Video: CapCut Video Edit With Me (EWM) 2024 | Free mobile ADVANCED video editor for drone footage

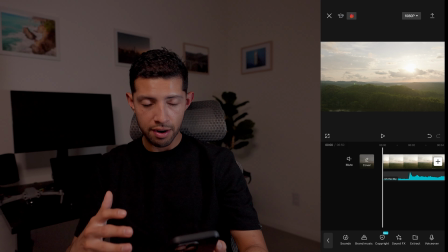He's a composer and his music is very cool for drone footage in my opinion. This song is similar, not nearly as deep as Hans Zimmer, of course, but it's giving me those vibes. And the first thing that I want to do is actually put a fade in.
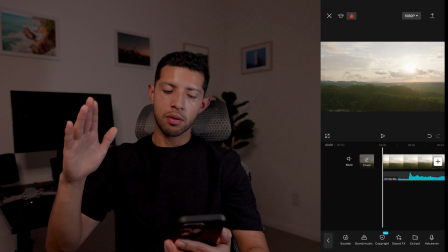So when it finally builds up to the riser, it actually shows the footage.
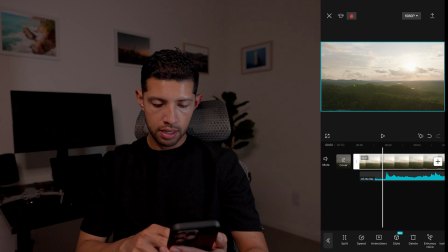So I'm gonna cut, let's see, this is at the 2-second mark. So if I go back here, okay, so let's see, not brand music. So back to the video.
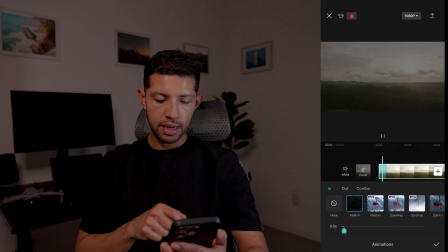And if I do animations and a fade in, which is the first one, and it's at the 2-second mark.
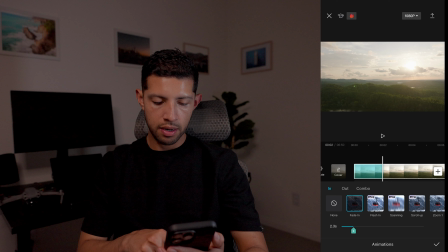So let's see how it looks like, 2 seconds.
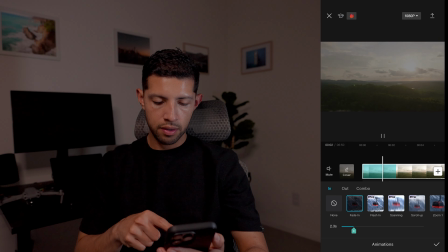Okay, it didn't drop there, maybe a little bit longer. Okay, so let's put it at 2.2, it should be good.
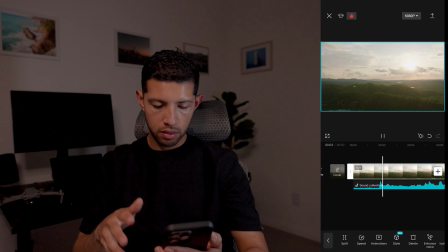2.1. All right, that's good, that's good, that's good.
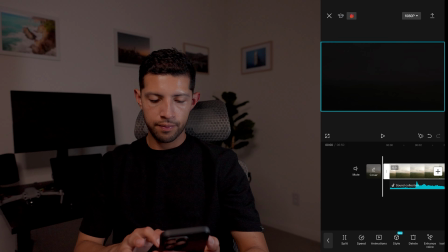So let's see.
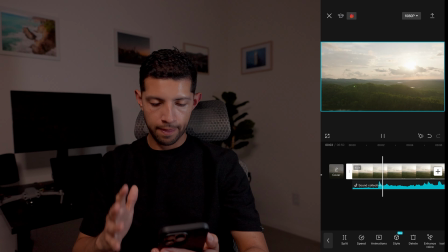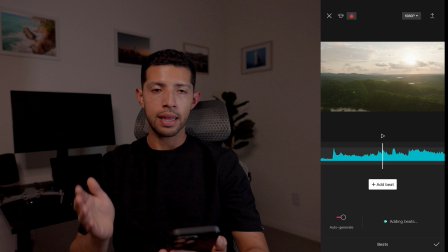Okay, and the other thing that I do like doing as well is getting the beats for this song, auto-generate, so that I could see the counter and how I want to match my clips to the beats of the music.
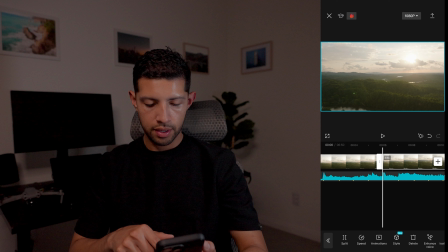That's going to give you the best video. So 1, 2, 3. Okay, so there we definitely want to cut our video.
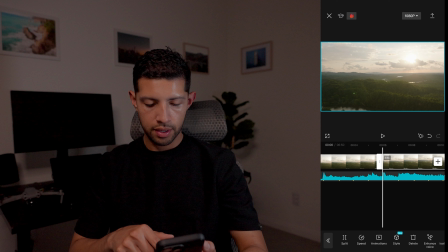So we put it at the beat and then we split the video and then we delete this and then we go back to see how it looks like.
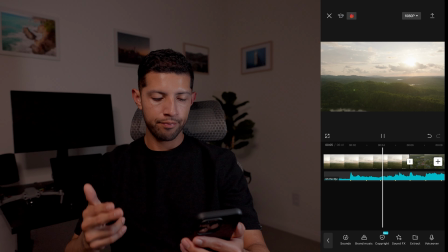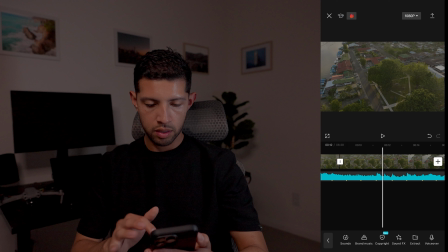Okay, so obviously that's not smooth. Oh, this is good, this is good. Okay, so I think here I'm gonna cut it up. I can't speed up the video in this case.
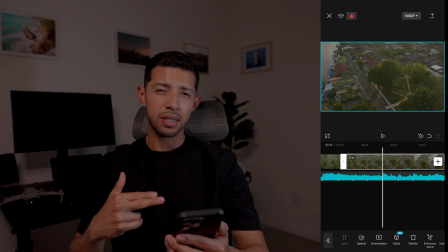I don't think it would look good just because the song is really slow.
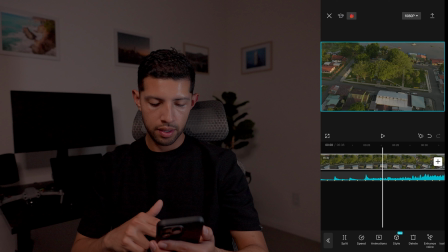So I'm gonna have to cut it here and then skip to the part where it actually shows the other side, which I think will look really cool.
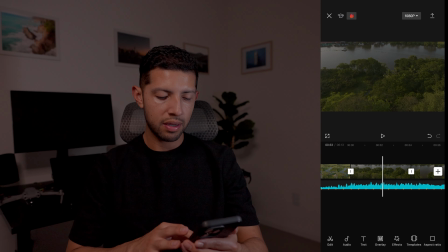So let's just not use transitions for now. Let me continue cutting this up and fast forward to show you what I have.
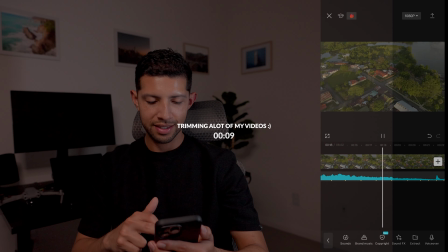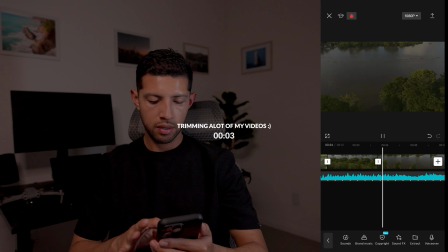Okay, so I'm actually in the middle of my video. I did cut down a lot of footage just because I feel that I want to keep the colors the same. So I'm only going to use videos of this town that we captured that's right next to the water. And I have a dilemma here. This shot is actually really cool and I'm pulling in and flying towards the river with the drone and the song is building up. But the problem is that right before the next cut, the gimbal is actually getting moved way too much, so it looks very unnatural, and you always want to remove any fast gimbal movements from the drone.
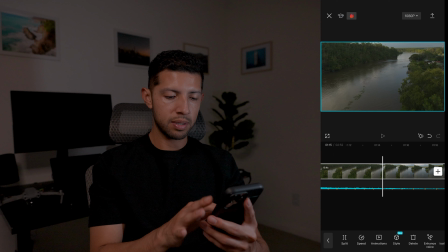You see, so if I extend this, ideally I like to extend this all the way to the beat. So this beat right here, because that's when it drops. And look how nice it is.
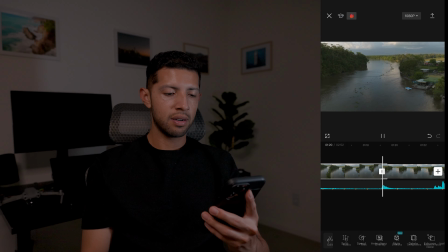And then it moves her a little. Fuck. I don't know what to do.
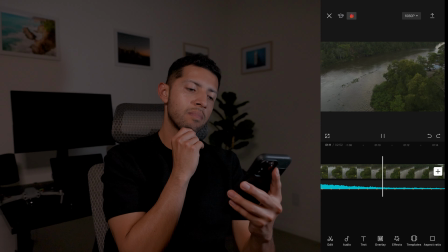Okay, so I don't know how to fix this right now. So I am editing this for the first time.
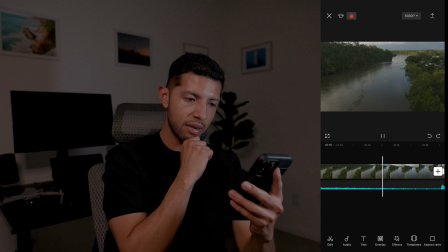So I need to figure out how to fix this issue here.